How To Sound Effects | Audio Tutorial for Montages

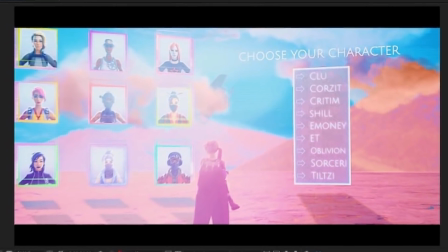4:05 Now let me put myself in this environment and think of all the possible sounds that I might hear,
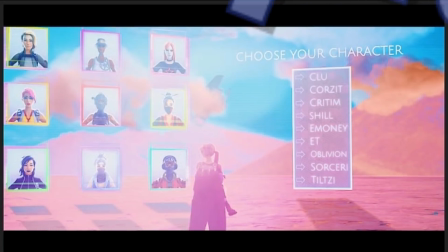4:10 and then the more that you can push that and layer that, the more it's going to immerse your viewer into your environment.
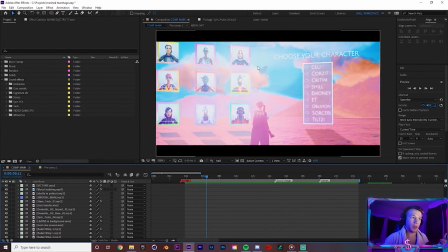4:17 Now we have the video game theme, so I would want some sort of electricity or like hologram sound effects to kind of bring out this selection menu and plane flying in the background. So I'd want something like that. And then we have clouds in the background as well, so maybe some wind.
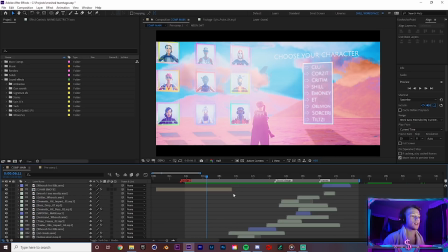4:32 And so that covers our thematic and ambience sound effects. So so right here I have the layers for electricity,
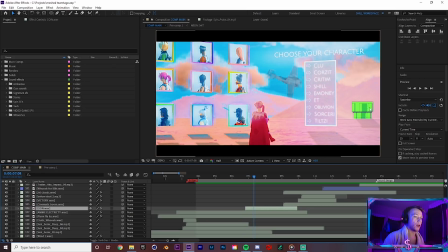4:41 and we also have this popping up, so I would want like a Mario sound effect, so I have this little coin layer. So all in all, these are covering the diegetic audio of the scene. Now, diegetic sound effects are sound effects that you would hear in your scene.
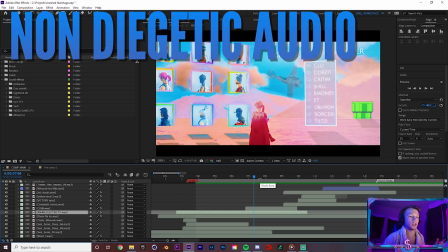4:54 So you see a plane, you hear a plane sound effect. So that's diegetic. Non-diegetic sounds are sounds that are not in your scene but help to make the edit even better.
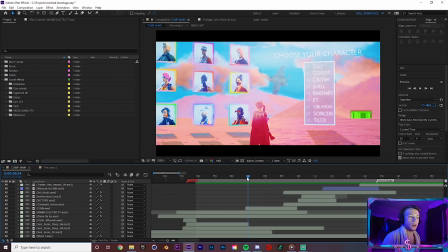5:02 So for example, the sound of the actual song or voice tags or whooshes, those are non-diegetic because you wouldn't actually hear them, but when they're there, they help the edit be a little bit better. So yeah, so I just dragged in this coin, anime electricity,
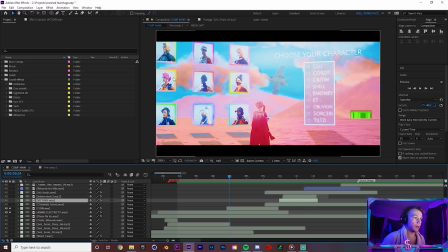5:16 and these just help to make the sounds of like this pipe and this set of holograms, and then we have the jet and the clouds and the plane flying by,
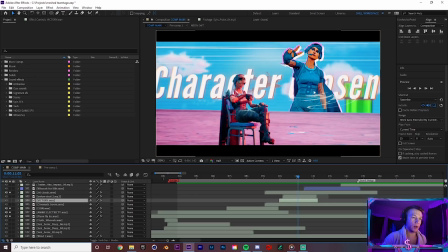5:25 and then in this scene we have the character coming onto the screen, so I'd want another like victory sound maybe for the character being chosen. So I have this victory sound effect here. Now for a little bit of intensity or like suspense, I like to have a little bit of bass. Usually when you add bass in a content video or an edit, it adds a sense of suspense.
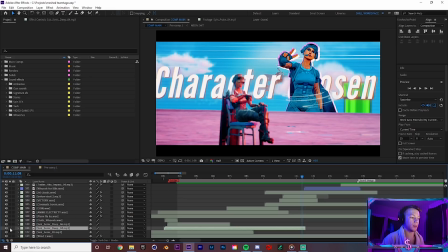5:43 So let's look at this sound effect here. This is a subsonic deep, so that means it's just bass, and this is from Video Copilot.
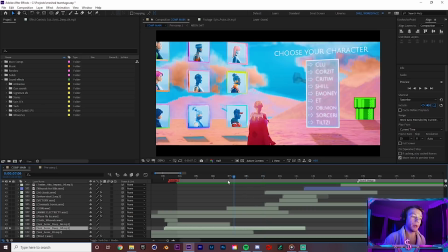5:50 So I'm gonna solo this bass and show you guys what this sounds like. So that's playing in the background. Now if that wasn't there, you would not notice. But as soon as it's there, in the back of your mind as a viewer, you're like, oh, this feels professional, even though you don't know exactly what it is.
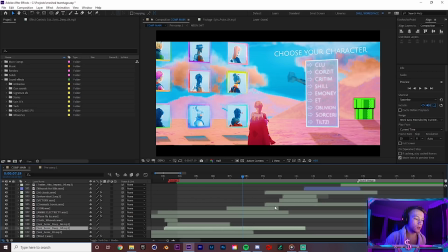6:08 So I usually like to add a little bit of bass. You don't have to, but it just gives a sense of depth to the scene.
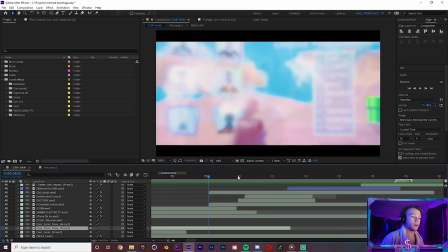6:14 Then there's also sound effects for transitions. So we have cinematic boom here is covering that up.
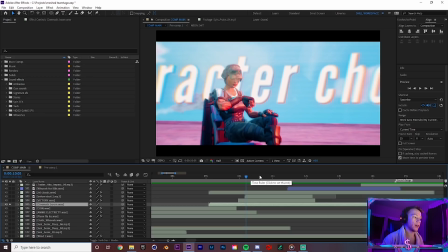6:20 A lot of the times people use whooshes, swooshes, stuff like that. You can also use sound effects like slams or impacts or booms. So I have this little slams folder, and this is just like, look, listen to the sound effect and you'll be like, oh my god, it's amazing.
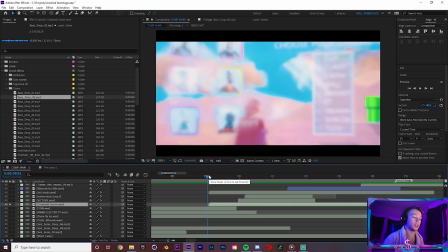6:35 I love that. If you could ever find a chance to put that into the edit, the better.
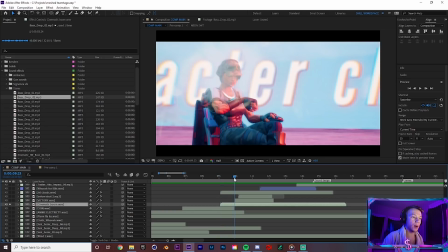6:39 I'll use that for something like coming out of a screen, for example, right here.
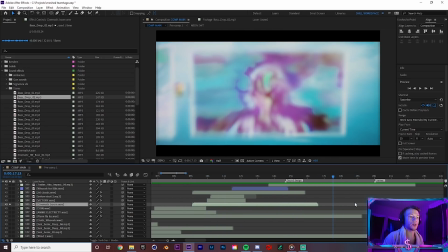6:44 This right here, that's where I would use like a much more majestic sound effect. If I just put a whoosh here, it would do the job, but once I have like something with bass, like a slam or a trailer impact,
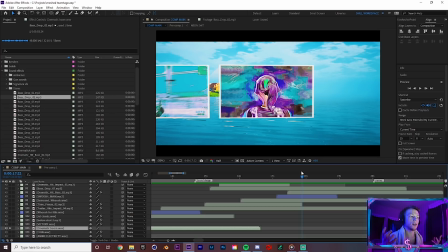6:55 this more eye-catching transition is gonna need a bassier and juicier sound effect, more than just a normal whoosh.
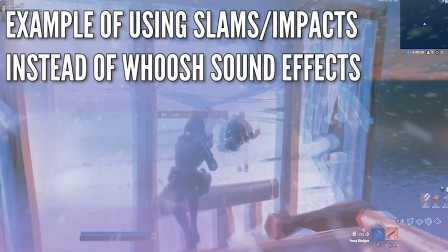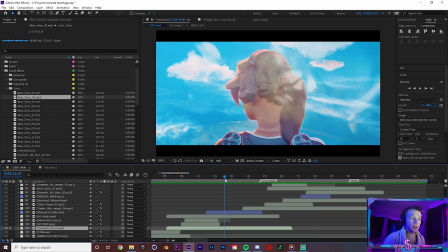7:10 Hilarious. So that's something to keep in mind, but normal whooshes usually work for just simple transitions like this one.
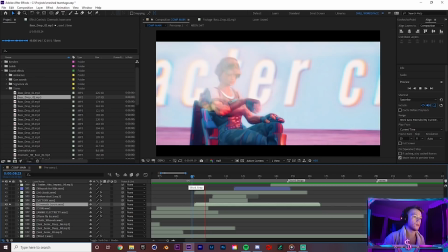7:18 In this case, I'm just using a simple boom that sounds like this. If you want to add some extra ambience, maybe you could add some wind sound effects.
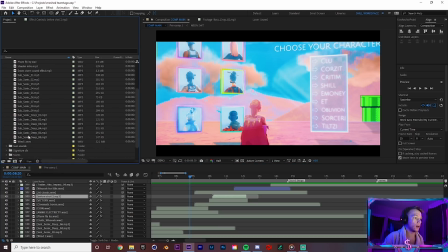7:27 So if I open up my ambience tab, I have like a wind sound effect here, which is just like the ruffle of wind.
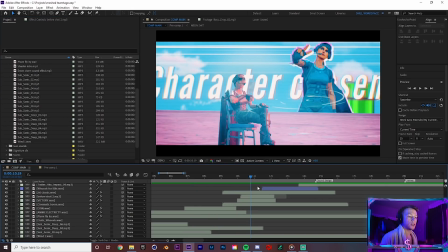7:32 Now that we've covered the diegetic sounds and some of the non-diegetic sounds, it's just a matter of adding pizzazz to just like really awe people with your sound design.
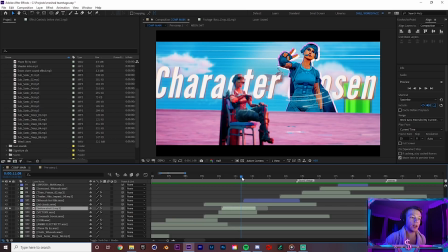7:40 So I have this little ticking noise to kind of add some build up for this scene right here.
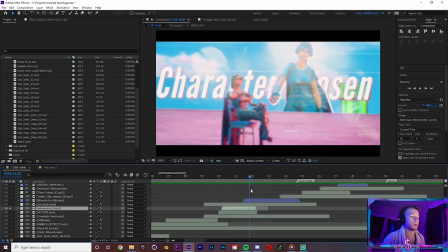7:47 So I think this is a really cool shot, so I want to add like a bit of suspense. So I'm adding this, let me solo this sound effect and you can hear what it sounds like.
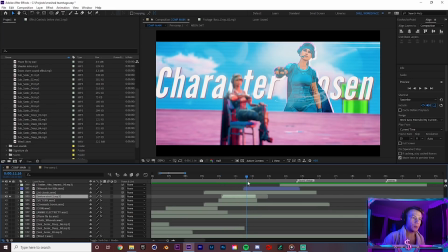7:58 Cool, so that just like preps you for a cool scene right there.
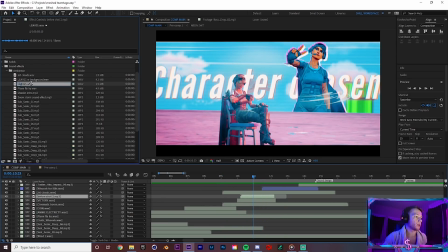8:02 If you want to add like some cool sound effects, like for example, let me just put this leaves with background sound effect. I'll just solo this, see what it sounds